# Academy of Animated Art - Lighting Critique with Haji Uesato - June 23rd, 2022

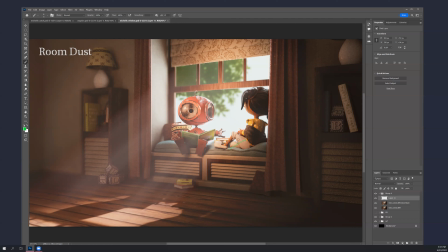23:43 um yeah i mean she did like she does feel a little overfilled here um but but still you know the these guys are are reading better together
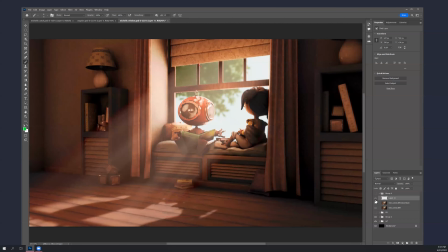23:57 certainly than they used to because i mean in this one he's he's like mixing into the the volumetrics and kind of the room even he's less
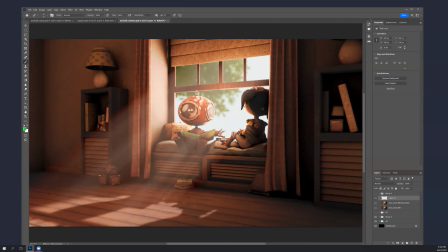24:10 than the room but he's he's disappearing and she's jumping out way too much so you know now
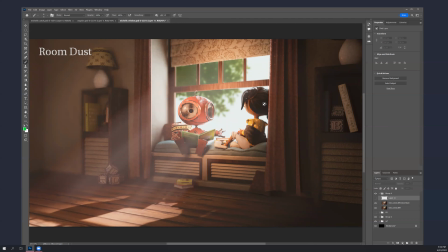24:20 that's that's a much it's closer I think you still need to you know this is still really dark just need to lighten this up a little bit but also you know
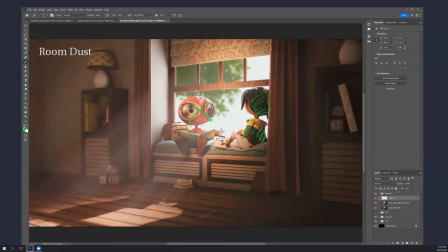24:36 she she is getting a little too much light here and and kind of again similarly to your um boat scene i mean i think i
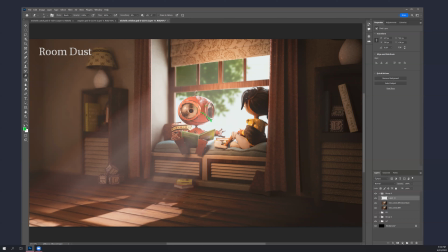24:57 think that uh you know you could you could you could use more bounce off off this extremely hot sunbeam coming in and bounce up
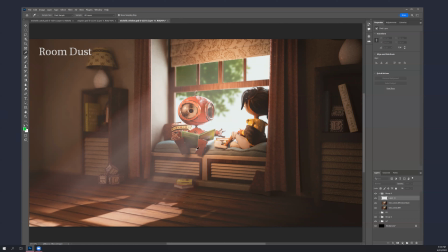25:17 into these guys. You know, like this would get a little bit of bounce up on it.
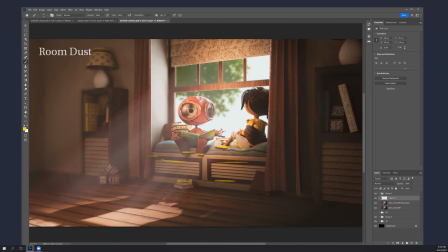Almost like that would start to happen.
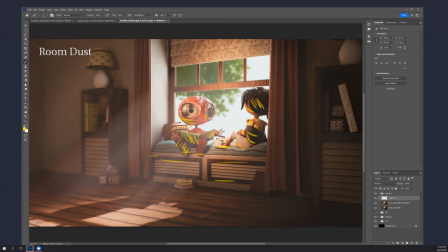25:53 And then, you know, that might solve some of the darkness problem. Or you might just need to, I mean, ideally, some of this dusty stuff is happening here,
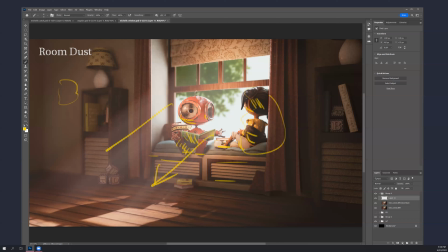26:09 whether it's happening via the volumetrics from your key or you just sort of add it in that area. Because regardless of how it happens, it's compositionally you really kind of need to get her to be not quite as contrasty.
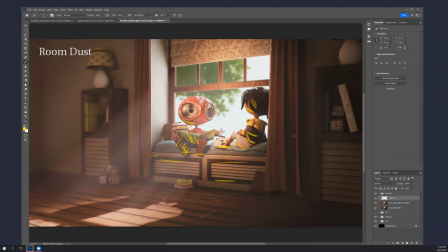26:27 But overall, it's working better. and I think all the parts are starting to come together better.
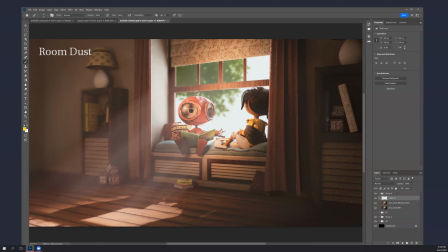26:42 All right, so you want to try that? Something like that? Sure. The next time? Okay, cool. Um, you got any other questions? Because otherwise I think we're, that's pretty much it. Um, not relevant to my scene, but I was thinking of previous feedback where you said stuff like,
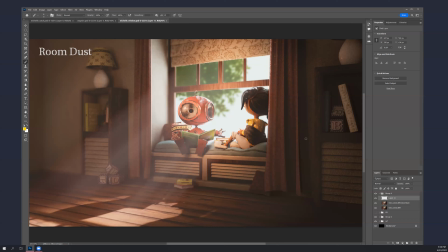27:00 oh the white shirt is standing out too much and you can change the color in the production the what?